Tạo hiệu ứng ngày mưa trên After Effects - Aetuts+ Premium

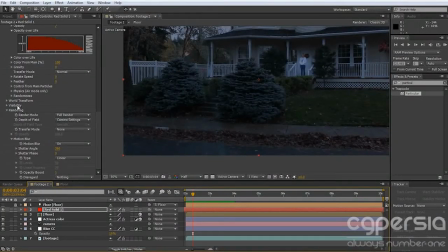24:26 I'm personally not the biggest fan, so even though we don't touch world transform or visibility at all for this effect, I'm going to go ahead and take out visibility and take the near vanish and just push that out to just a few hundred, just so I can kind of get rid of those closest things next to the camera.
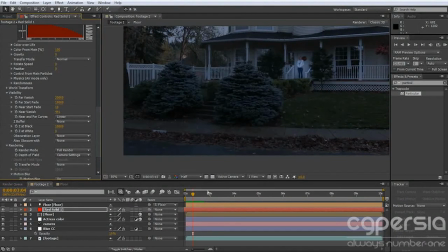24:45 Because in my opinion, those ones that are really close really give away that it's CG. And there you go. Even so, that's probably just, that may not be subtle enough for me, but it doesn't matter. If we go back to our project, you'll see that I've got this dust wave.
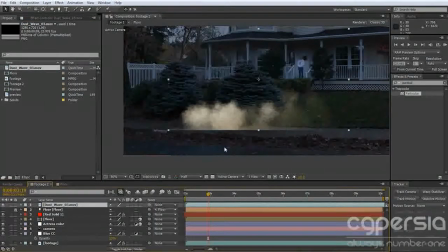25:01 I'm going to go ahead and pull that out, and you'll see right away that this is not what we want it to be.
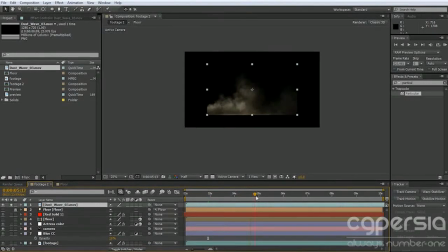So I'm going to kind of trim it about right here or so. Alt left bracket and go until here.
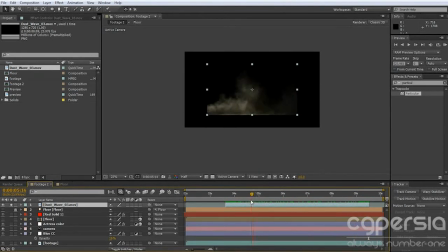25:24 Alt right bracket. So first off, I'm going to scale it. Something like that. And mess with the opacity.
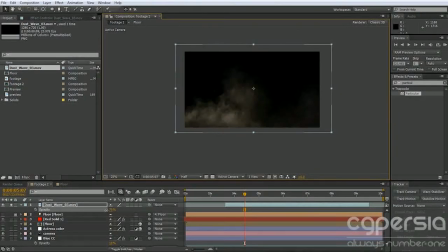25:38 So opacity, drop that down. What would be a good opacity? Like 60% or so. From about right here, just kind of put it to 0. Oops. So it fades on.
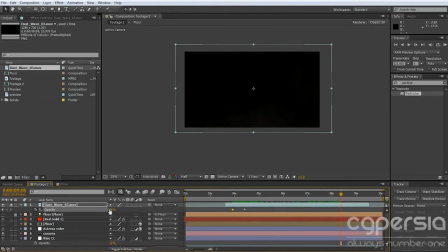25:55 And as it fades out, when we get to about right here or so, I'm going to put that back up to 100 to just kind of offset its natural opacity drop. Actually, we may even make this lower to make that more apparent. So it's a much more even
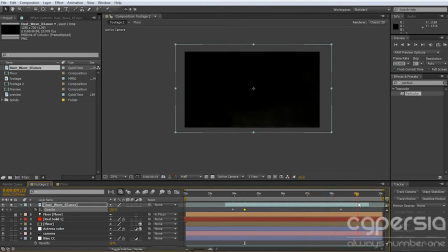26:17 opacity of this thing. It doesn't fade away as quickly. And so then once we get to right here, we can just drop this down to 0. Sweet. So now we've got a clean fade in, hold, and then fade out. So now what we can do is we can duplicate this and drag this over.
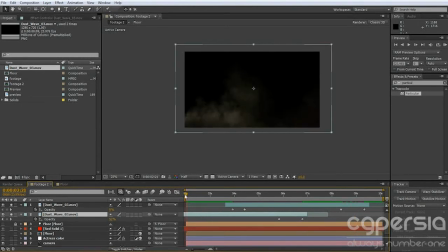26:32 So we can drag this to here. So we start off with fade, and another one. That's maybe even a little too sharp. So we can take these and just duplicate them a few times.
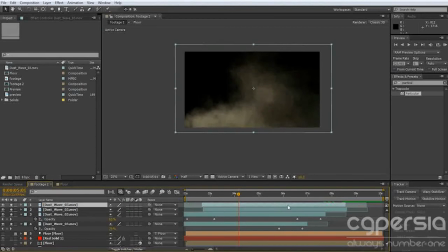26:48 Just slide them over just a little bit. Slide it over just a little bit. Duplicate it a few more times.
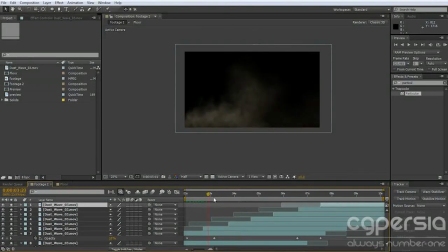26:53 Just kind of keep doing this. And careful not to make it too obvious, because otherwise it'll seem like it's obviously repeating. But this is kind of the effect that you're kind of starting to get there. So let's go ahead and take all of these, and we're going to pre-compose these.
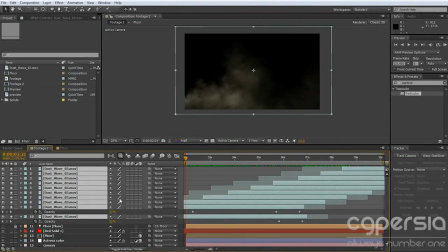27:07 All the dust waves. Control-Shift-C to pre-compose, and we'll call this fog.
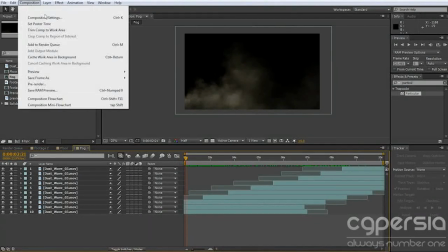27:14 Open up our fog, and we want this to actually be larger. So I'm going to go to Composition Settings under that,
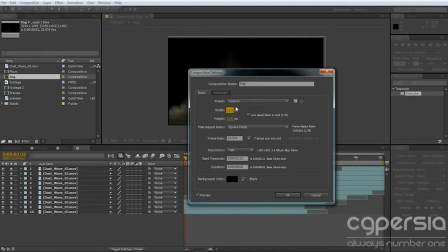27:21 and just drag this outwards until it encompasses our whole video.
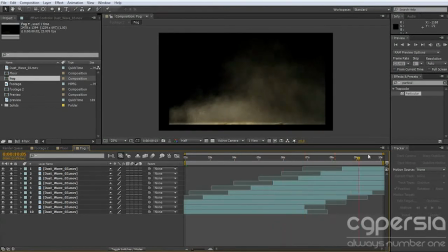27:29 Just like that. Ooh la la.
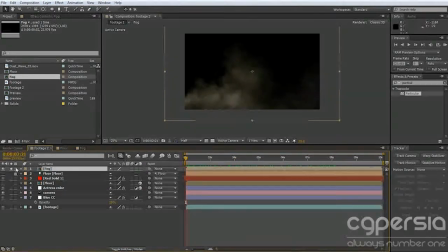27:32 Go back to our footage. If we unsolo it, you can see it's in there.
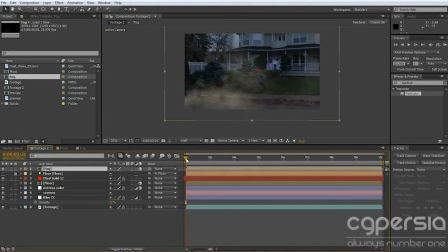27:38 And if we make it a 3D layer, bam, don't even have to do anything, automatically tracked into our scene. Pretty sweet deal. We can move it around. So now what we want to do is drop the opacity of this quite a bit.
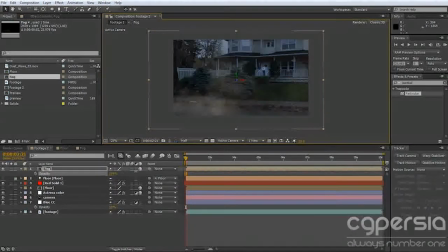27:52 Like, want it to be really subtle. Well, first let's leave it a little higher, and let's go to hue and saturation. And we're going to colorize it, another blue,
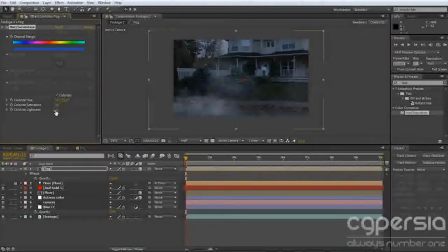28:06 and increase the saturation, drop the lightness a little bit. Now we can drop the opacity.
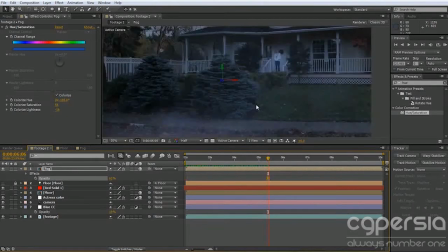28:19 And there you go. You got some fog on top of your rain. This is pretty much the final effect.
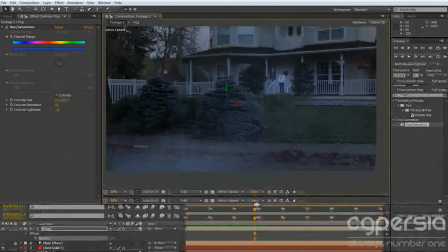28:24 That's all there is to it. It's all about subtlety.
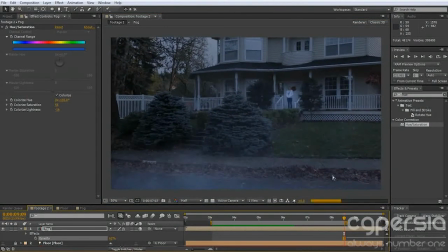28:27 It's all about making sure that it's not too obvious that the shot is CG, because you'll be surprised what your brain can actually pick up on.